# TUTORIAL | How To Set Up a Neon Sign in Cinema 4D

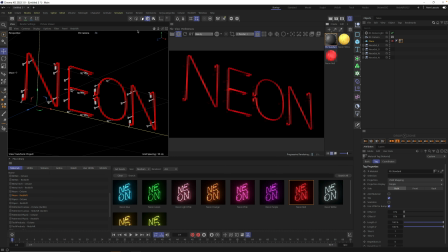Material standard. Got it. And throw that on there. And really, the only thing that you want to mess with on this is make the color kind of dark gray. and uh did it apply it i can't tell did it i don't think you have your plane turned off
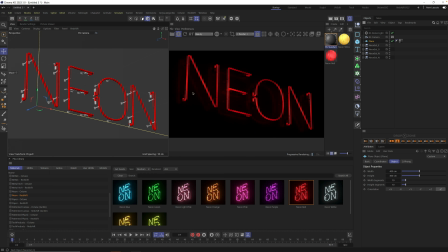oh i don't know what happened there so now just grab that um grab that material and we're going to make it a little bit uh more reflective so we're going to bring the ior up from five to maybe like three
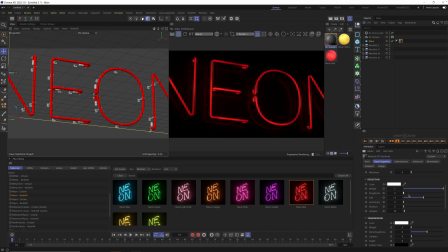oh i see so even turning down the roughness it didn't it didn't really make it as glossy as i thought so where am i doing this ior yeah just bring your ior up or you could bring the metalness up it's really up to you it's just for this particular look this will be an easier way to get a little bit more
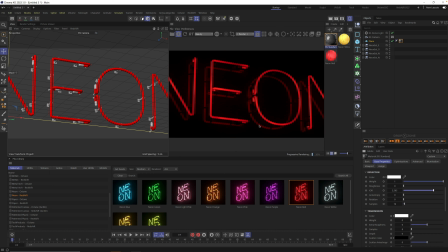already dude already this is cool look at that and then we're going to um let's add a little bit of roughness to it so it's not like a perfect one-to-one so a little bit of roughness in that reflection of that plane i think will help us a lot not
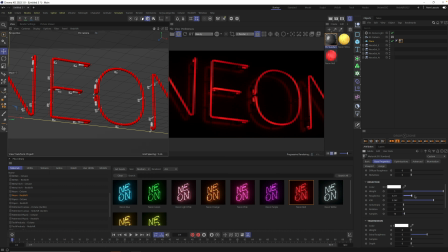a whole lot because we want it to look you know still pretty shiny but yeah somewhere in there so now um there's a couple different things that we could do but we're going to increase the intensity of our neon so jump into your red neon material yeah and
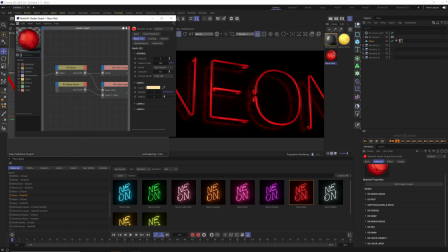we're going to double click it by the way if you're following along double click it in your menu here and it'll open up uh all right so from here write this thing up so grab the actual material itself which will be right there and under emission
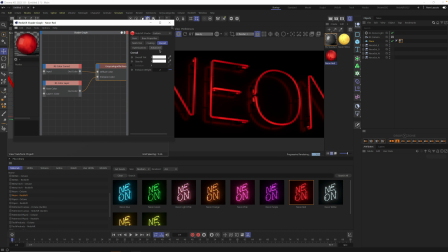if you kind of i think it's under overall so go to overall and just crank that emission weight to like i don't know whatever feels right to you that's looking pretty good so uh that's looking pretty pretty good now the next thing i would do is start
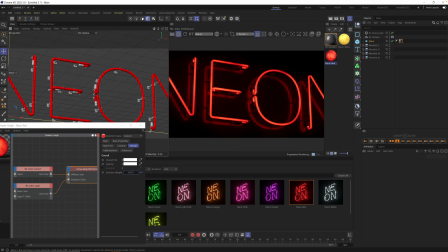to maybe zoom out a little bit and we can mess with the glow a little bit to get that glow the way we want it oh this is this is already cute look at that yeah all right so now
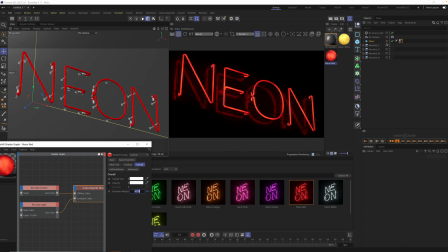jump into your uh your redshift um the
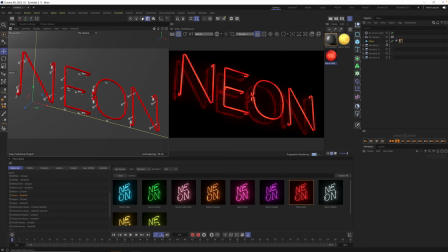ipr render thing i forget what they call it now do you do it on the camera is it any different to do it here it doesn't it doesn't matter it really doesn't matter so for those of you following along i i tend to use lens effects and then do these settings in here and
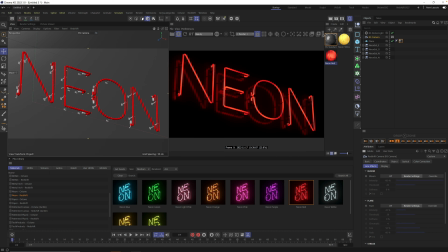then if uh if you're telling me what i'm thinking you're telling me chad this menu which i could find just by opening this up go to here yeah this menu
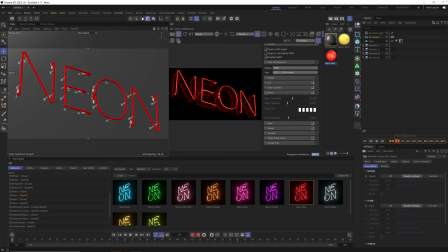does the same thing right yeah but the difference is that you could have a separate you could have a different one if you did it your way on the camera then you could have multiple cameras that have different um settings this is like more global and i believe that i believe that you
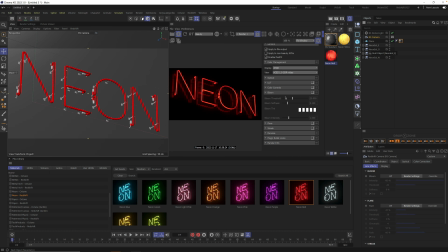can you know don't quote me i don't i don't use it that often so i feel like i'm gonna misspeak but yeah your way is fine like that's totally fine you can just like well we can what do you what where should we do it let's do it here uh is it bloom yep turn on bloom and bring that threshold like way way down
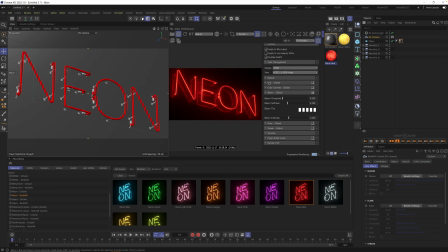because our neon really isn't that bright and then it's just a matter of like um you probably don't want your bloom threshold to be absolutely zero maybe like try to like find a yeah there you go and then um the softness
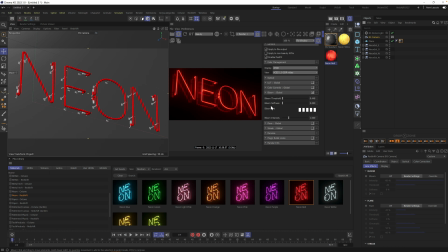is really like whatever feels right like if we think it's a really if it's like a foggy night then you probably want a little bit more softness because it's breaking up more atmosphere if it's not then maybe you want it to be tighter and then you can play with that bloom intensity to where it feels right but you can see our neon materials they have like a little bit of noise
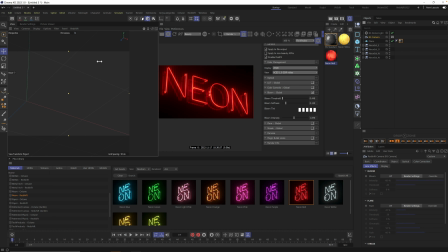in them so they're not like a solid yeah so it's not like a solid uh intensity
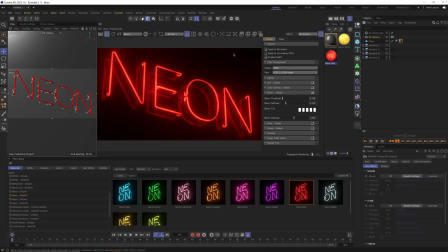of neon throughout the entire letter set um so
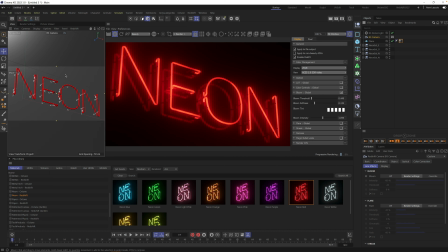all right that's looking pretty good um i think we